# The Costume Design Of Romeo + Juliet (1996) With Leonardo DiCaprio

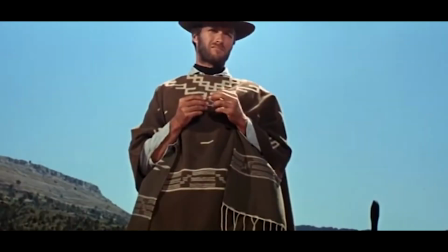0:00 Hey, what's going on, guys? It is Dan back again with another video. My name is Dan and I do videos on menswear and men's costume design.
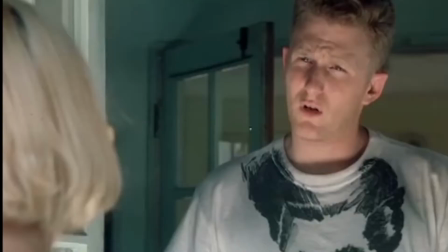0:08 And in today's video, we are going to be doing the 1996 rendition of Romeo and Juliet by Baz Luhrmann.
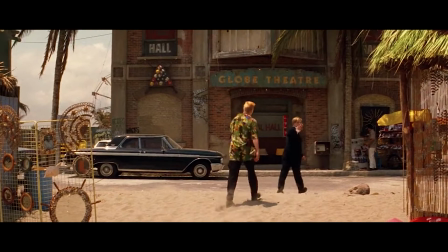0:16 This movie has become a cult classic since its debut.
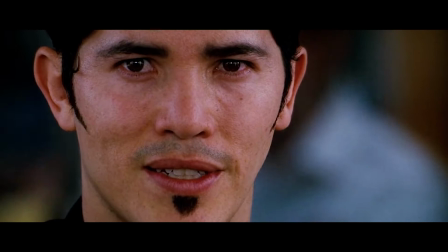0:19 This movie has an amazing cast with Leonardo DiCaprio, Claire Danes, Jamie Kennedy, John Leguizamo, and a bunch of others.
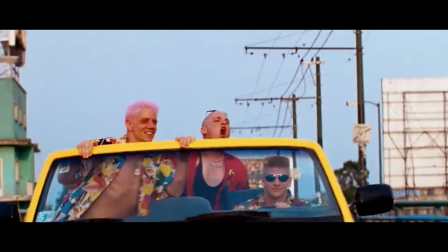0:27 So, written exactly as the Shakespearean play, Baz Luhrmann's Romeo and Juliet follows almost the exact same script of the original,
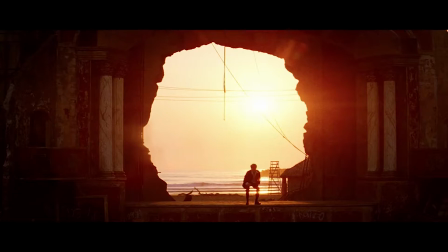0:35 but it is set in an ambiguous scene of somewhere between Venice Beach, Mexico City, Miami, Verona, Italy, but it's called Verona Beach.
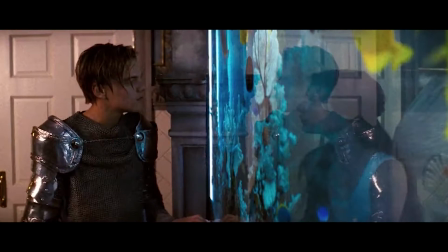0:44 The modern adaptation takes us through a classic tragic love story of two star-crossed lovers, Romeo, played by Leonardo DiCaprio, and Juliet, played by Claire Danes.
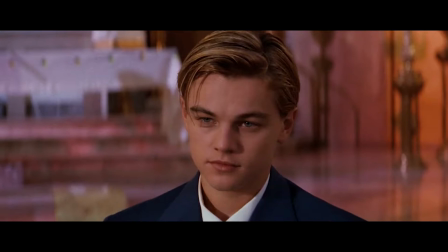0:53 The two find themselves madly in love with each other, but it is forbidden due to their family rivalry.
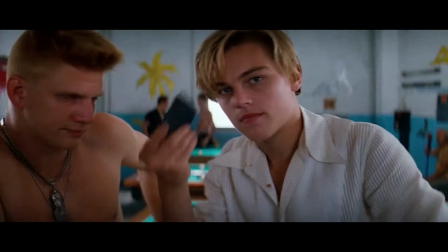0:57 Although they both know this, they still try to do the unthinkable and defy their families by getting married.
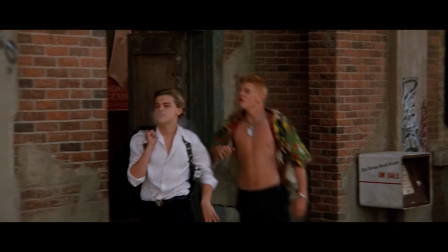1:02 So basically the idea of this movie was to bring Shakespeare to the MTV generation of the 90s,
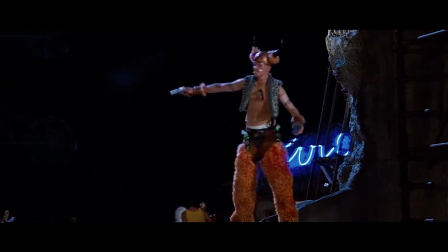1:08 which you could totally see by the vibrant colors from the outfits to the neon signs to the costumes at the Capulet party.
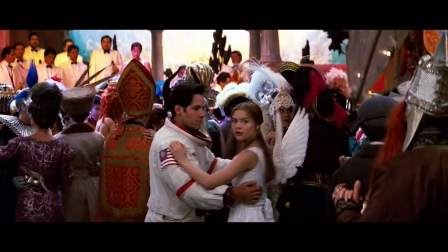1:15 You could definitely tell by all the setting of the movie, and I think it was done very wonderfully by Baz. So there were two main people working on the costume design of this movie.
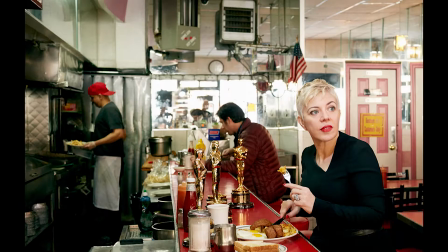1:24 One was Catherine Martin, who is an Australian costume designer and served as the production designer of Romeo and Juliet,
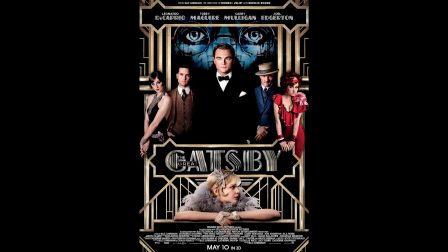1:33 and who is also Baz Luhrmann's wife. So serving as costume designer, she's done The Great Gatsby and of course Romeo and Juliet. Now for the main costume designer, it was Kim Barrett, who's also an Australian costume designer.
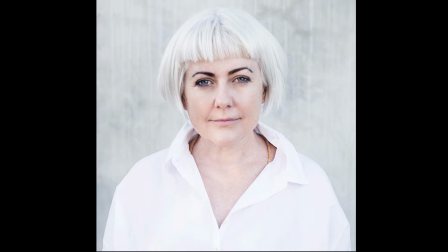1:45 She's done movies like The Matrix, Us, Nice Guys. She was working in theater for about 8 years before doing her first movie, which was Romeo and Juliet.
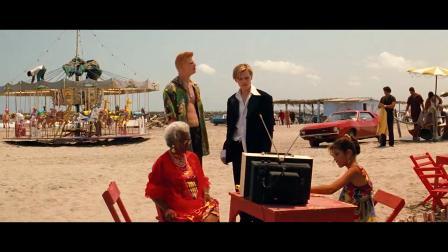1:55 And when you think about that, it's just amazing because she did such an excellent job.
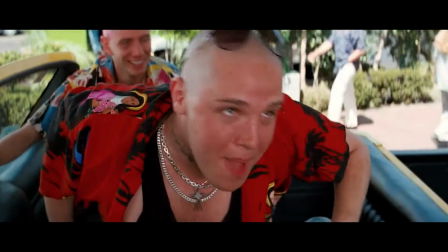2:00 And to knock it out of the park like she did, it's very impressive in my opinion.
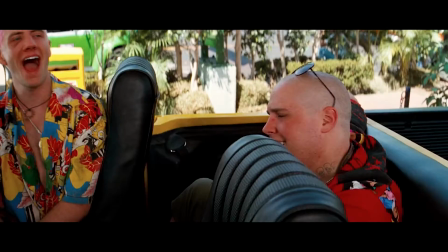2:05 And a cool little note is that she worked very closely with the actors to create their looks and took a lot of input from them.
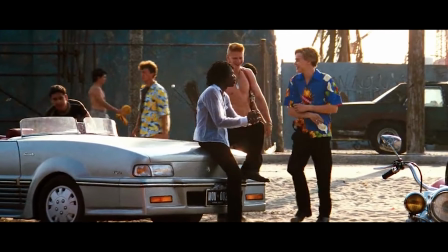2:12 So the goal were to make all the looks of the movie timeless and something that could be seen in any decade.
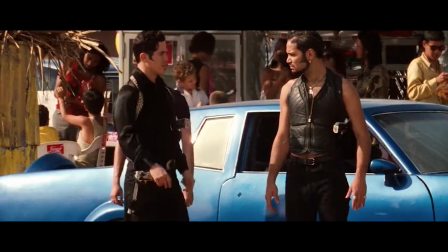2:18 And when you watch this, I think you can definitely pick up on that because it's hard to pinpoint what decade this is.
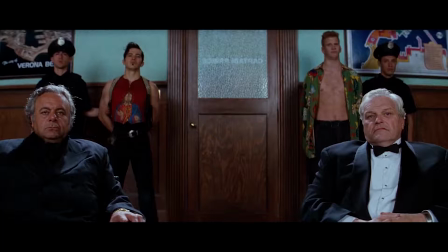2:25 When I watched it, it felt new and old at the same time.
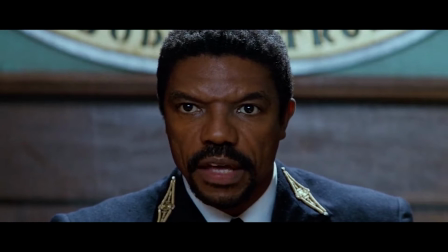2:29 So for the style of the families, Luhrmann had said that he wanted to make a point for the senior Montagues and Capulets to have a more
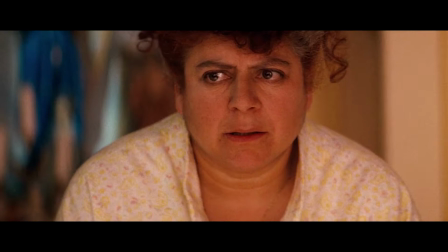2:37 1960s, 1970s, Yves Saint Laurent, like Jackie O type look,
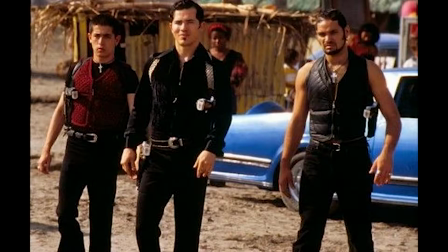2:41 and he had the younger generation be a conscious rejection of their families or of their parents,
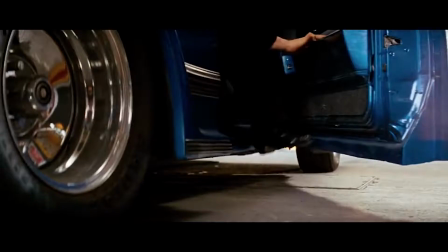2:49 and you can definitely see that both in Capulets and Montagues.
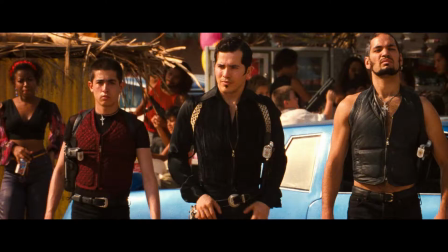2:53 So first off, we're going to start with the Capulets. And for the Capulets, their looks were very sleek, sexy, and super tailored.
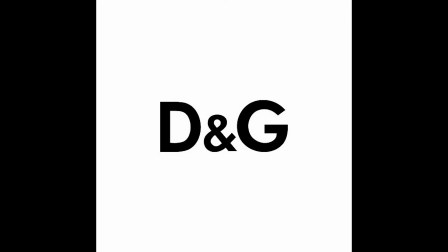3:00 Dolce & Gabbana actually had supplied the Capulets' wardrobe with their now-defunct diffusion line,
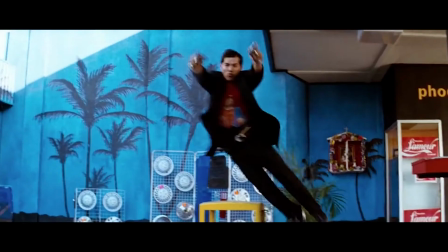3:06 D&G, some of which were actually custom-made pieces. The Capulets favor mostly black garments that are streamlined silhouettes,
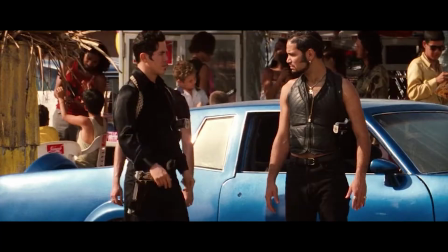3:14 but accessorized with blinged out everything from the guns to their belt buckles to the jewelry.
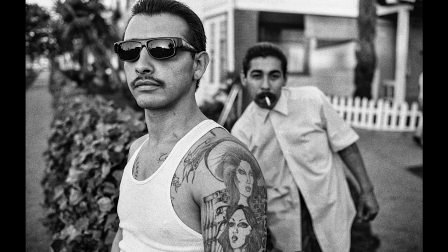3:21 Abra even has a grill that says Sin on it.
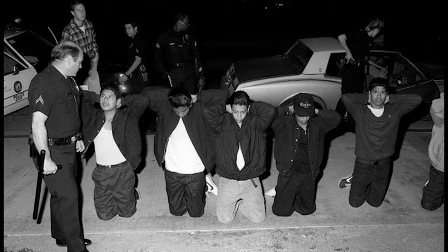3:26 Now according to Kim Barrett, their outfits were modeled after the Latin gangs for the
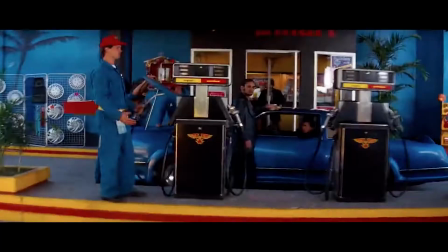3:31 1990s that were in LA and Mexico City when they were running rampant everywhere,
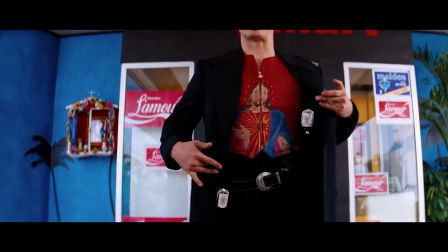3:36 and you can definitely see that in their religious motifs on their garments.
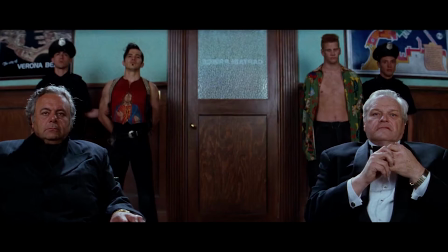3:41 I think it definitely relates to like those Latin gangs. I really love what they did with the Capulet's wardrobe. I think it was really cool. I loved Abra.
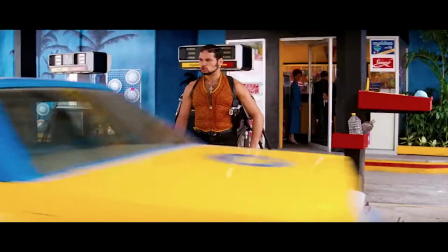3:50 He's always wearing a quilted vest, and everybody basically in the Capulet family is wearing quilted vests because it's basically their bulletproof armor.